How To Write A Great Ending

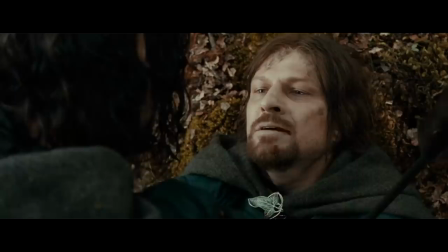And of course there is that powerful moment where when speaking to Aragorn, the man at the start of the film he had no respect for, he says this.
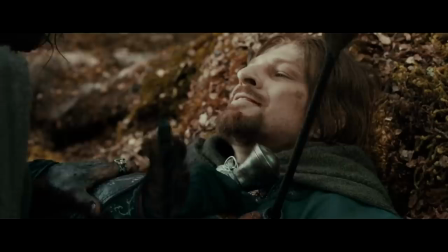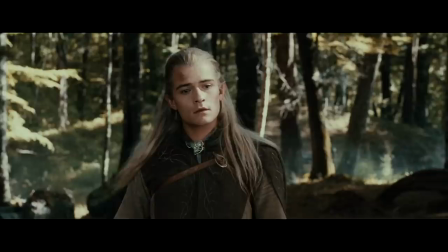The film leaves us with the main plot unresolved, however because it gives us this complete character arc where really the whole climax has
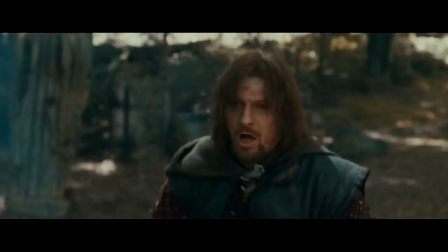nothing to do with the main plot but is rather centered around this one character as he dies a hero,
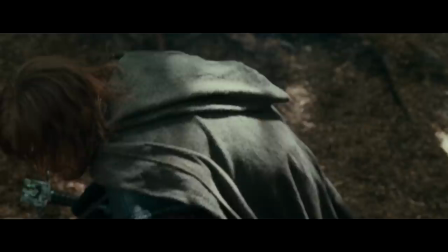this ending works, because it gives us that satisfying resolution that really you just cannot create a good ending without.
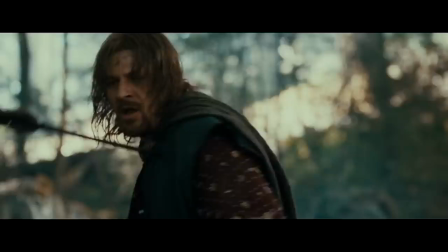So if you want a powerful ending, try to weave one of your character's arcs into the main plotline,
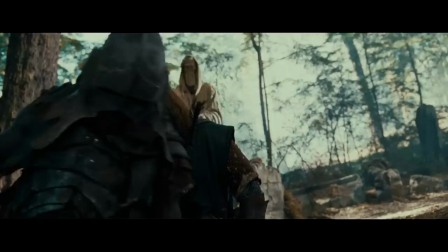as when you can resolve both simultaneously, your ending will be all the better for it.
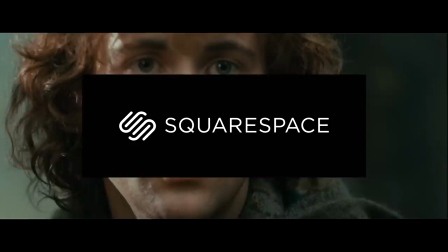And before we go, I want to tell you guys that recently I've been using Squarespace for my personal website and can proudly say that Squarespace,
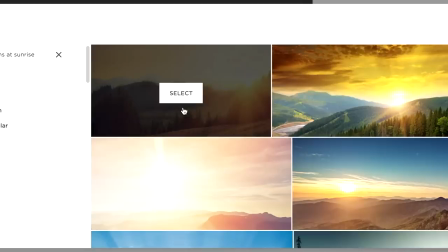the sponsor of today's video, is one of the best places you can go to build your site.
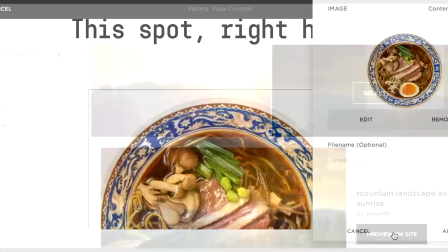When you use Squarespace they do all the hard work for you, there is no complex coding or confusing mechanics,
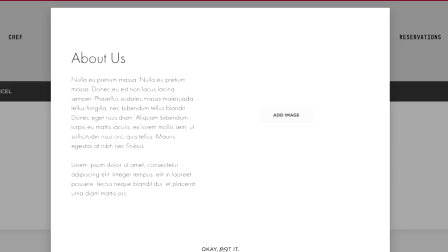only a series of simple and easy to use templates and a generally easy to understand interface. They have an award-winning customer service team that's available 24-7, and if you use my link,
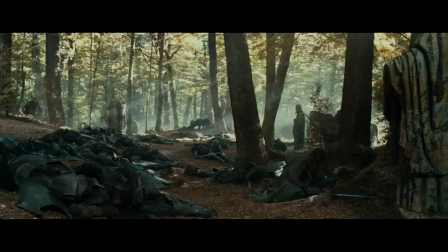squarespace.com forward slash closer look, you will receive a free trial and 10% off your first purchase.
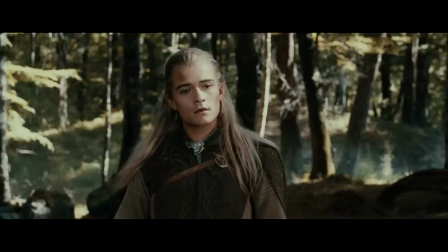If you're an artist or a musician or a small business owner, their service is convenient for constructing your site, and there is no other service I would recommend more than Squarespace. Again, if you use my link, squarespace.com forward slash closer look,
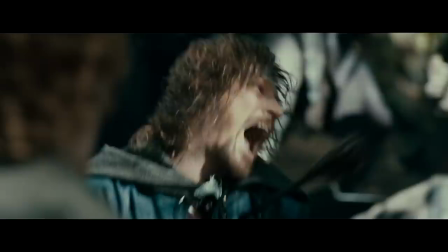you will get a free trial and 10% off your first purchase. so please be sure to click that link in the description while the offer still stands. Anyway, thanks for watching, and I'll see you guys next time on The Closer Look.